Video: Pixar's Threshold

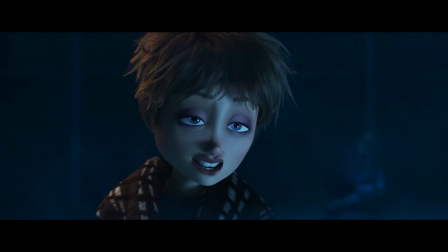And while I'm sure they're out there, I honestly don't even think most people remember Incredibles 2 all that well.
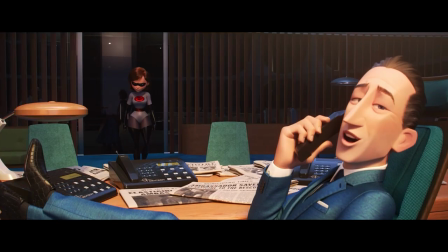It's not a memorable film, who could blame them? But it is a Brad Bird directed piece of animation.
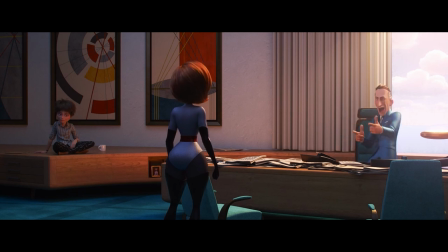So that guarantees you're not getting a bad movie here. He just doesn't do that. You're getting a movie which isn't anywhere near the ceiling of what it could have been, but when Bird is directing,
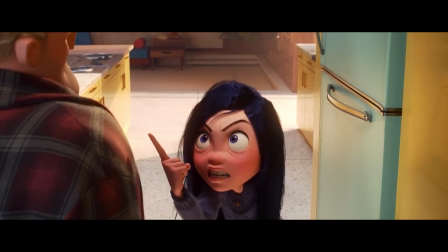you've got at least something of a standard which the man simply does not and has not allowed his projects to drop beneath.
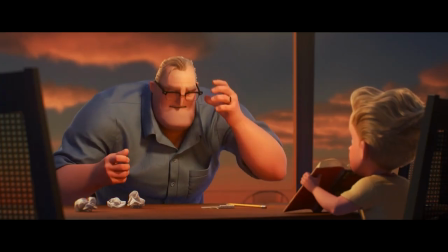For all its many problems, Incredibles 2 is a film which loves animation.
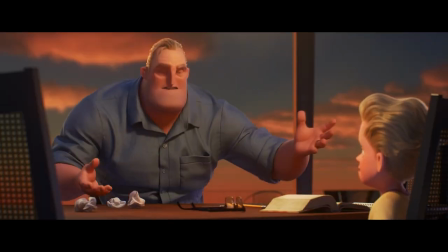It loves what it is as an animated project, and that's going to win it a lot of points with me because it was overseen by one of the best to ever do it.
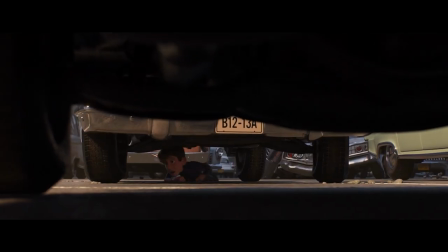As a sequel, Incredibles 2 did feel very aware of the stakes though. And if we're going to keep being honest about it, Incredibles 2 is a really tough nut for me to crack.
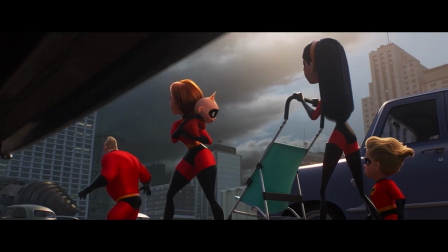If someone wanted to make a case that the original Pixar is different from today's Pixar, this is where they go to find their answers.
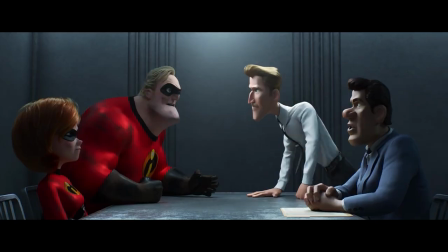This is the film which is most representative of the change. And it's hard to talk about because it is good, but it's also not.
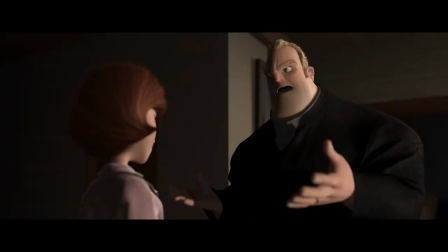And is blatantly a project which was walking into the waiting arms of an extremely high bar to clear.
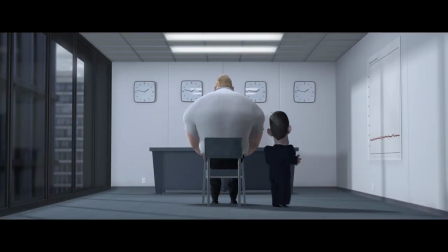A bar that very few other Pixar projects are in the vicinity of.
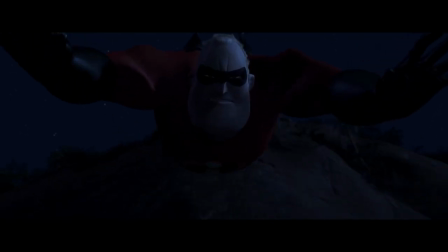That's kind of a spoiler for my ranking but man making a sequel to The Incredibles is a tough thing to do and the longer
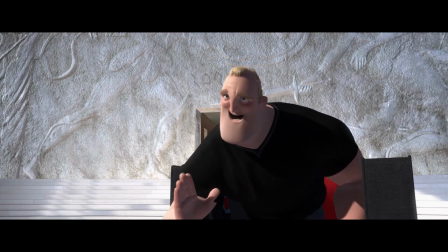they left it the harder it was always going to be and they left it like 14 years and then lost a year of production on the back end.
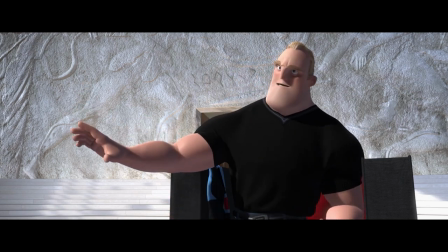They had their work cut out for them.
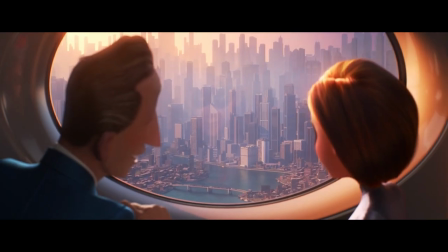2 continues and revitalizes the original 60s retro future or pop art stylings in its effort to recapture the magic,
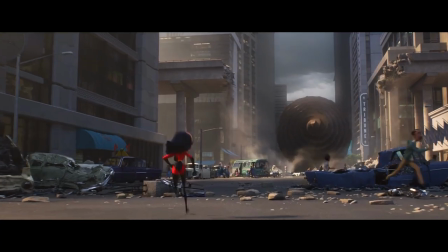and particularly with wardrobe, hair, and effects, has really taken the opportunity to improve on the cohesiveness of the world.
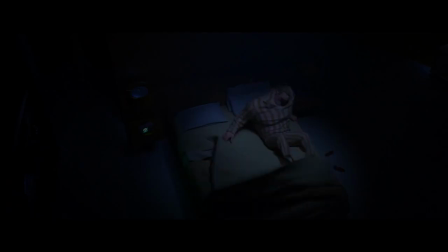Cloth simulation is really interesting in this movie. Moving to a new city allows some very cool and distinctive Gotham vibes to come up.
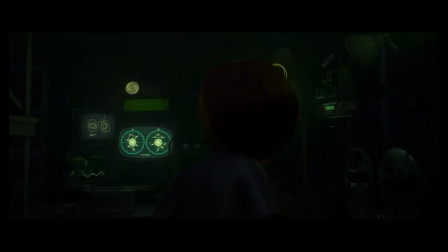Some very cool lighting states and new locales take center stage, straddling a very cool out-of-time sci-fi vibe which feels unique.
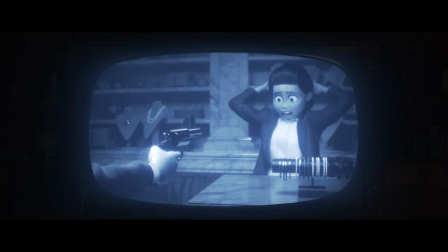As if the tech is modern, but the world is old. It's very cool. Ice, liquid, lightning, and powers all look so layered and believable and cool.
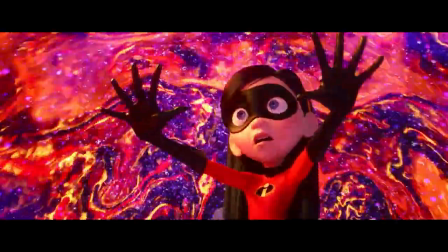And believable is the word for this.
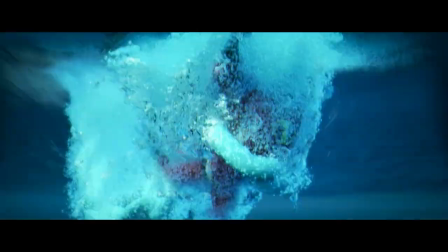Again, it's a Brad Bird movie, one of the current greats in the animation space, who was trained underneath founding figures of original Disney 2D productions.
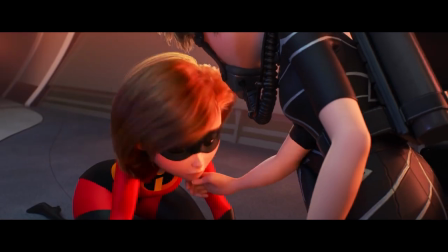He's definitely up there with directors I personally very much admire. And this is the kind of movie that I really enjoy learning more about.
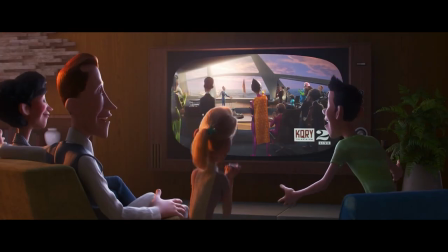And I was eager to dive back into extra material to learn about how it was made and help me see different tricks that help it really come to life.
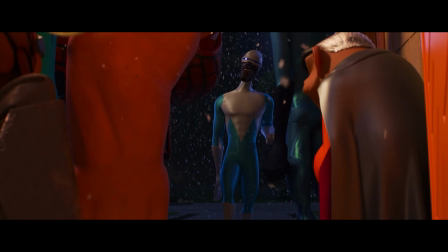And something that kept coming up were the imperfections baked into the film's world to make it believable.
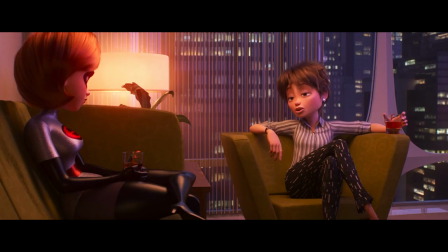Because believability, according to Brad Bird, makes you invest more in the characters if they feel like they're in a real space.
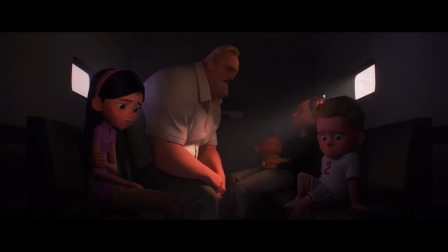Whether it's the bumps in the terrain of a vehicle in which the people are sat,
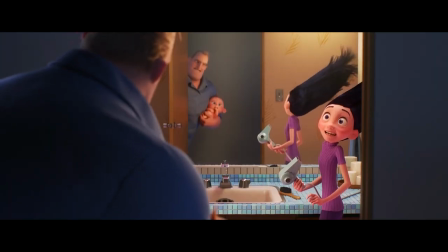or Violet's hair being blown back up by the hairdryer, I really love how every frame in this movie has that energy to it.
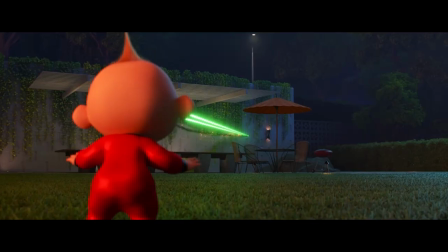It's a feast for the eyes. Every single thing here has been poured over and thought of,
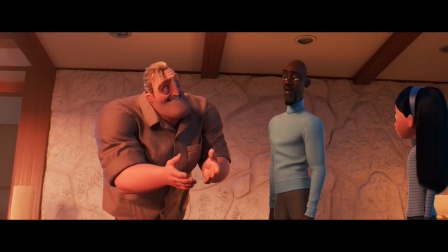and it's a very enjoyable movie to watch. to observe and play again and again and again
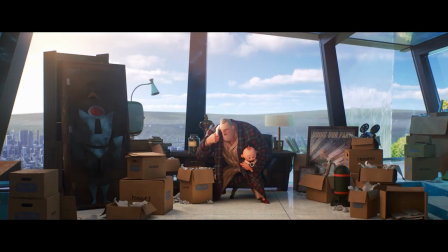to see all those little details and how they each support a scene or tell you about a character.
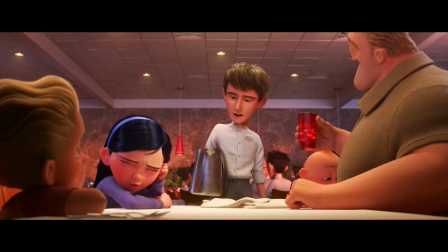That love is really what makes this movie fun for me. Definitely not so much the story, but the viewing experience of this film is simply without fault.
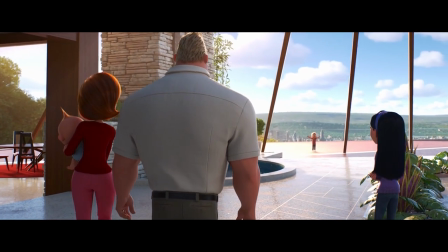Things like Dash being a consistently very high energy character, he loves using his powers to do everything while in private spaces.
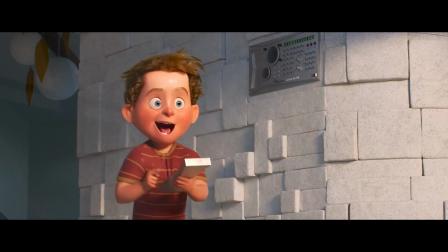But when he opens the door to the slave supers, he immediately gets very sheepish and hides behind it as if it's his parents leg.
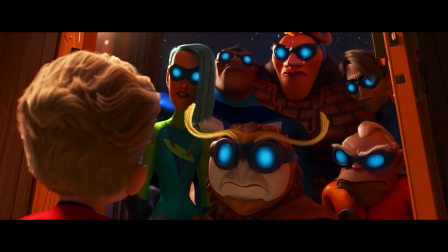Just a small choice which does so much to remind me that he's just a kid. There's never a symmetrical mouth in this movie.
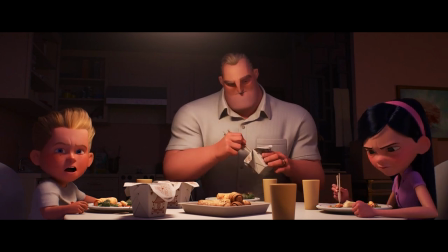Everybody's face expresses their words differently in their own unique and personal way. Bob and Helen talking from two separate rooms while she brushes her teeth is exactly the incredible spice that works so so well.
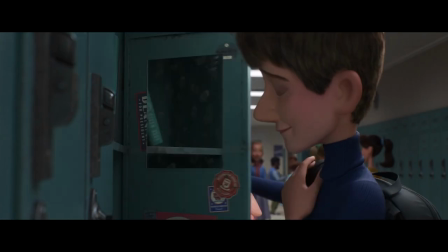Things like the scene of Violet at the high school is a great example of how great crowd work is in this movie.
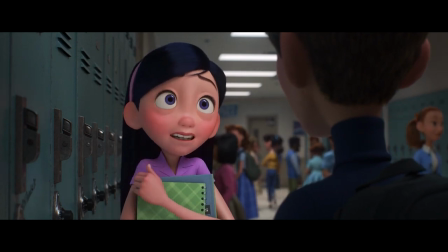How the people milling around introduces you to the school location and directs your eye to the action.
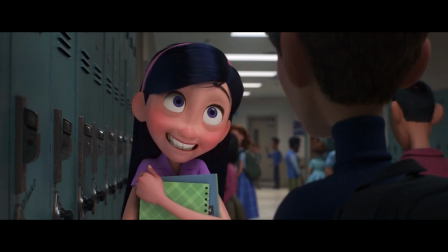It feels interesting, but not too interesting to draw too much of your attention away from the main performances.
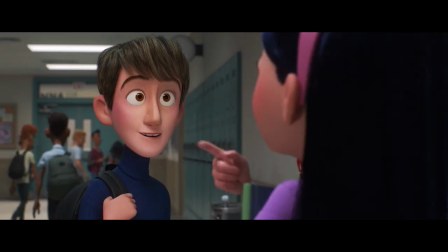As Violet feels alone and more isolated in the scene, the people in the background move away and disappear until it's just her and Tony in the hallway.